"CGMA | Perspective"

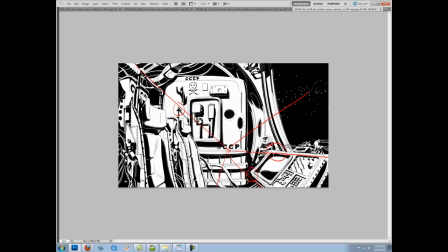(8:34)
these are obvious cues again a little bit bent just because that's the style of the show.
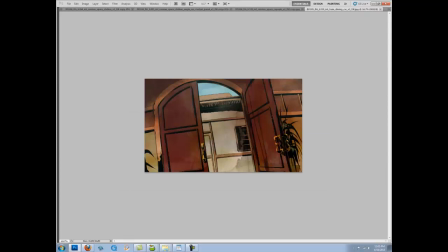(8:43)
This is what they're supposed to look like colored. They have this watercolor texture here. I was layout artist for this show, so I didn't do any color. I was pretty much working black and white for over a year. But this is pretty much what it's supposed to look like, you know, final.
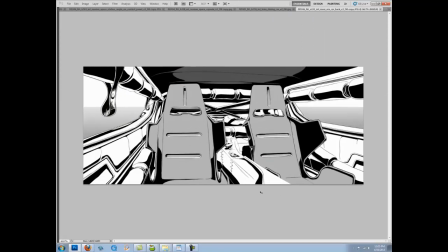(8:58)
So I got to do some cars. Very cool. Very perspective heavy. Again, just another one point.
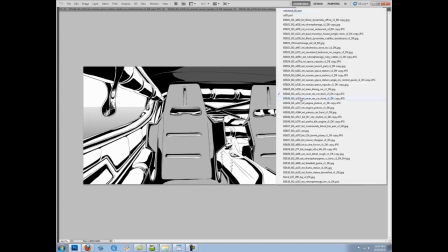(9:04)
A lot of one points in this show. They're pretty effective, actually. describing a lot of things.
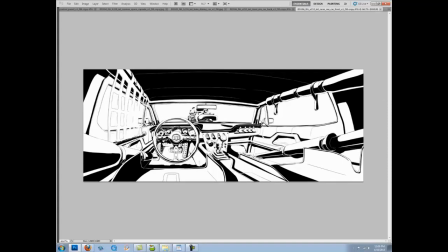(9:10)
So here's the front of the car.
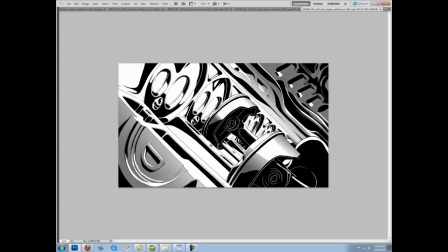(9:15)
Some piston actions, kind of like the Fast and Furious, I guess, where they go inside the motor.
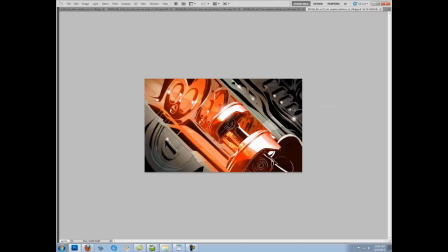(9:22)
So that was fun to do. Again, this is what it looks like colored. I didn't color this.
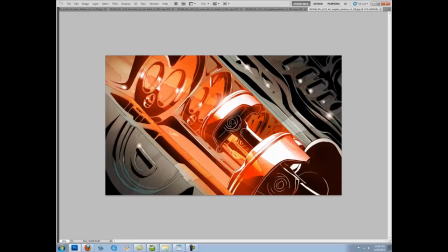(9:27)
This is Patrick Morgan was one of our background painters. So he colored this one. The previous color that you saw, that was me. Again, the style of the show, you know, you shouldn't be able to tell the style difference because it is one single style even like two different people are doing it.
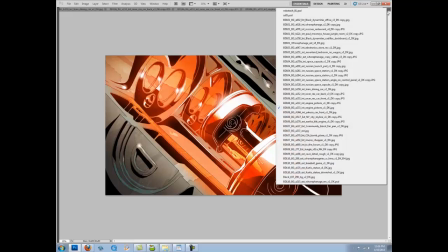(9:44)
So that's one of those professional things that you should be aware of.
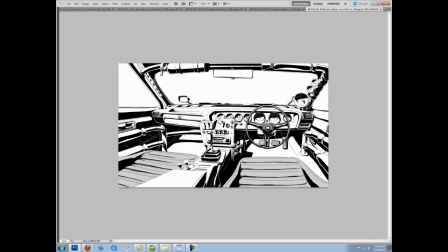(9:50)
Especially if you guys want to get into feature animation or TV animation, understanding style is important. Once it's been established, it may not necessarily be your own and you're going to have to be able to pretty much match it. That's another car. This is the Yakuza car.
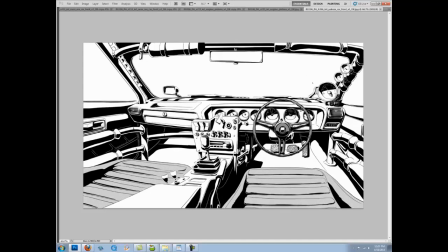(10:07)
So I'm getting to do a couple of fun things by adding these little, you know, gauges and so forth and so forth that break perspective a little bit. So stuff like that is always fun.
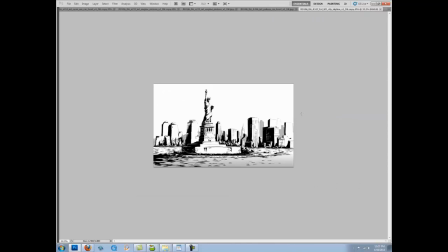(10:24)
The Statue of Liberty in New York. So this one includes a city skyline in the back. So this one is a pretty simple system as well.
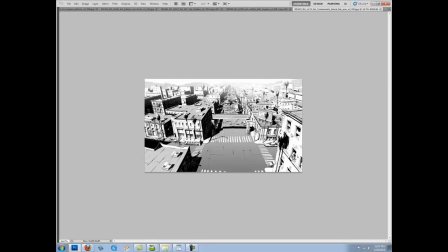(10:33)
Engine detail. A top view of the city.
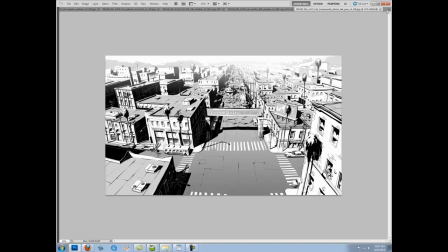(10:38)
there's a community block party going on there's a lot a lot of cool little little things again breaking perspective here or trying to just to make the scene a little bit more interesting i always find it kind of boring when i see everything laid down on this grid so if you put a
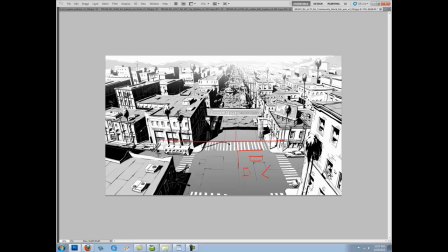(10:55)
box here it does that you know it's always nice if you can have something you know because in life you have a lot of this this stuff happening um but we'll talk about that over time Because it does get a little bit tricky.
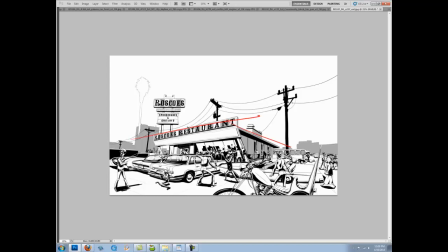(11:13)
So this is more of a two point going this way. This is Roscoe's Chicken Waffles, a very famous place in LA if you've ever been here. And Elvis is singing here so this is like his Mercedes and everyone's trying to line up in the windows and check out what's going on.
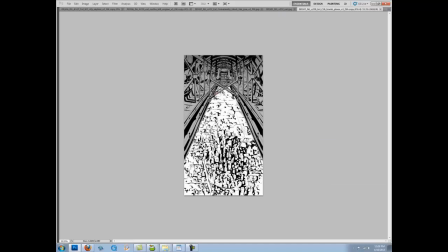(11:32)
And then this is, there's actually a bomb over here. So we're looking down on LA, and we're inside a B-29 bomber, I believe.
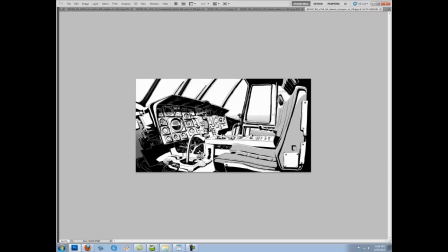(11:43)
This is the Richard Nixon episode, so this is inside of a helicopter, Sikorsky helicopter.
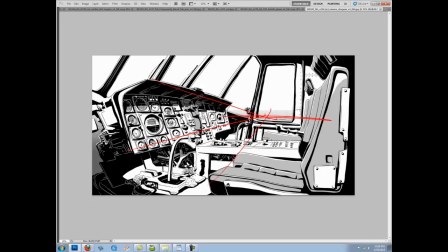(11:53)
So again, pretty straight forward. This is also a one point. Again as you can tell, there's a lot of one point perspectives in here. A lot of it is just shape design, how you get all these things to work. That's going to make your shot interesting, not the perspective system itself.
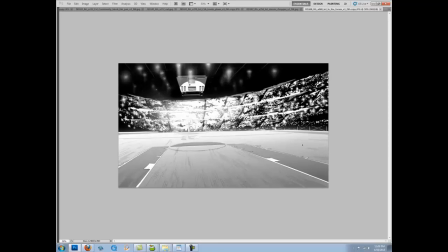(12:08)
I sort of need to emphasize that. So here's a, I think this is like a flashback to a basketball game or something like that.
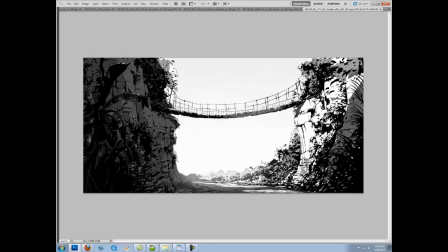(12:18)
This is a jungle. This not a lot of perspective, not a lot of mathematical perspective can be used. Except maybe since these are man-made wooden boards. You know, I might want to indicate that, you know, I have our horizon down here.
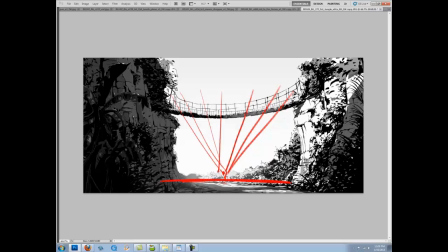(12:37)
But otherwise, a lot of this stuff is kind of made up.
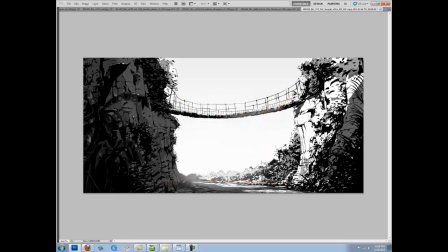(12:40)
And so there's other principles that we'll talk about to handle these kinds of scenes.
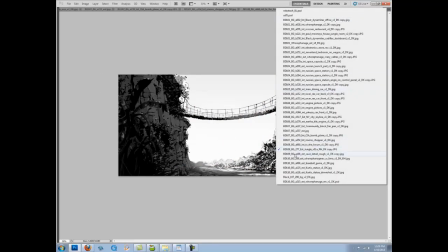(12:45)
Because mathematical perspective in this sense isn't going to work so well.
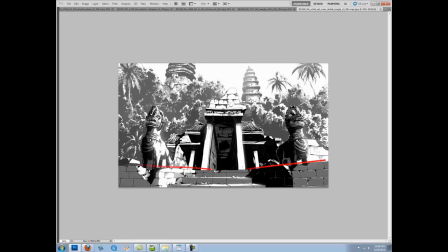(12:50)
Same thing over here. With the more man-made architectural elements, we can use mathematical perspective. but these other atmospheric elements you're gonna have to you're gonna have to use some other tricks this
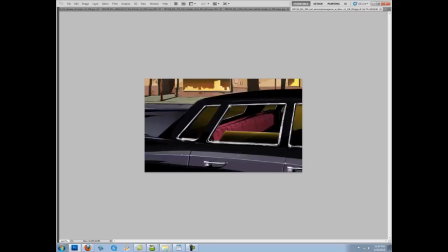(13:06)
is outside the orphanage again once more this is what it looks like in color kind of that watercolor texture this limo kind of pulls
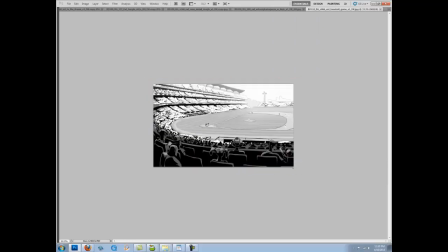(13:11)
up and there's a frog character that's in there which you'll see in a moment so the perspective system here is doing something like that you know I'm kind of just free handing this area over here.
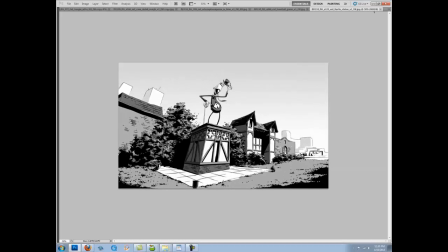(13:30)
And here's that frog character, Curtis the frog. So he's that character in that limo over here. Now that's not in there because that's for animation. So this has a perspective system as well, this one's pretty straight forward. Again I'm trying to make it look a little bit more epic so I'm using a three point on purpose because I want,
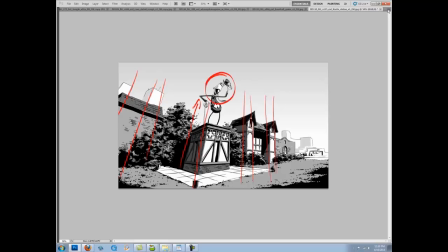(13:50)
I'm just, I'm using that for the purpose of making him look grand over here. And then this is a reverse view.
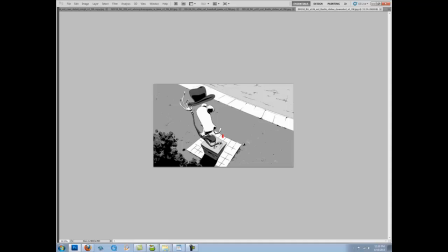(13:58)
We're looking down, we're looking down. So there's a character over here. And I want to make him feel powerless or pathetic. So having a shot like this. And really the storyboards, the storyboard artists established a shot. I'm just flushing this out with design.
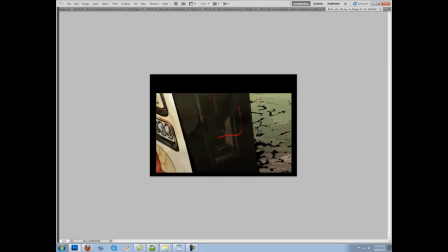(14:18)
And this is a simple gas station. There's supposed to be a, I forget how it works exactly, there's like a nozzle, a gas nozzle like that. I think there's a handle like this. Once more, this is what it looks like painted.
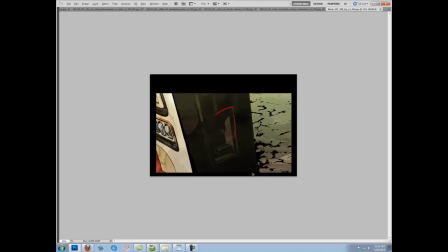(14:33)
This is my paint and my design as well. Again, just missing that animated element over there.
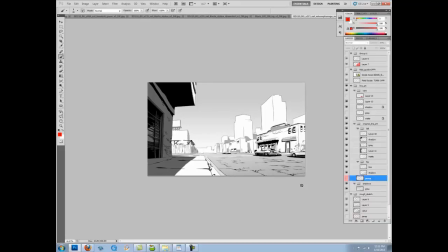(14:40)
Okay, lastly, we end up with this image. This one's actually a full Photoshop file, so I kind of want to walk you guys through this a little bit. That perspective grid, again, like I generally set something up like this in the beginning.
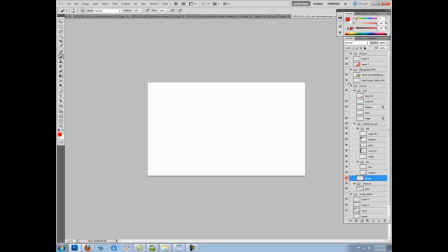(14:52)
And then if I remove all this line art, I always start with a rough sketch like this. So having a grid underneath, actually I should just move this down here. So this is pretty much how I start, you know, I start it off.
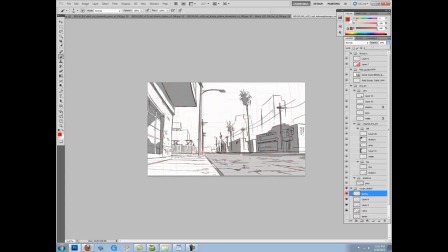(15:09)
I'll probably tone this grid down. But that gives me a guide so when I start drawing and placing buildings, you know, if If I had more over here, you know, it allows me to place things in perspective very accurately. And yes, again, advanced technique.
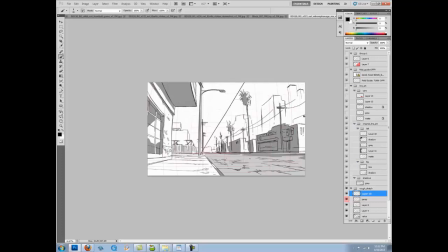(15:26)
I'm kind of bending this over here to kind of simulate the angle of a lens. But again, for the most part, you guys will be using straight lines. You know, I'm going to get you guys to really understand these systems really, really well before we start tweaking and adding style and flare.
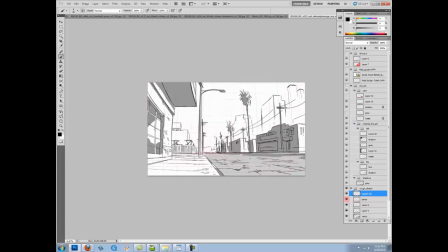(15:44)
You want a solid foundation and allow you to do all this crazy stuff. Like some of the paintings you see in the beginning, you know, it requires a very solid foundation to be able to start, you know, tweaking things. Like this building, again, interest. To add interest, I want this to break the perspective system.
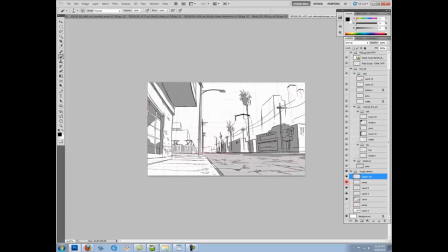(16:03)
But it still has to feel like it's going, it's landing on the same horizon, just a lot farther away. That's how you get, that's how you generally get these things to work out. And then once I have a rough, I pretty much tone this down.
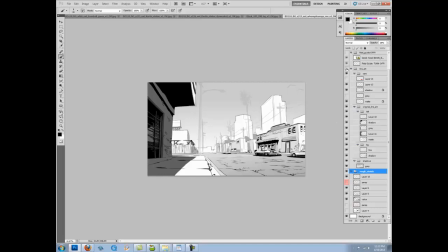(16:18)
And then I put a layer on top of everything. So this is the final. I think I've left out some trees and foam poles or something. Maybe the art director is like, we don't need it, forget what it is exactly. And we basically have the final over here.
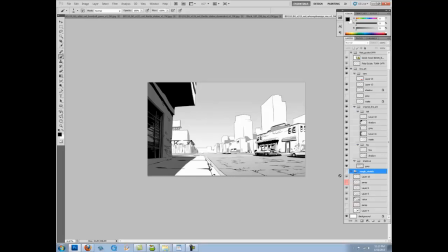(16:33)
So that's my work. I hope you've enjoyed that slide show. So we'll just go ahead and get started with the class.
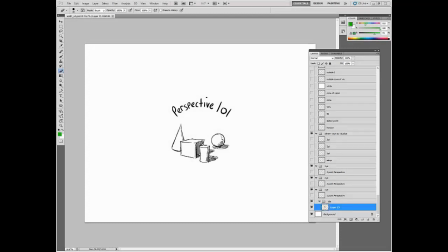(16:43)
Many of you guys have probably dealt with perspective at some point in your lives.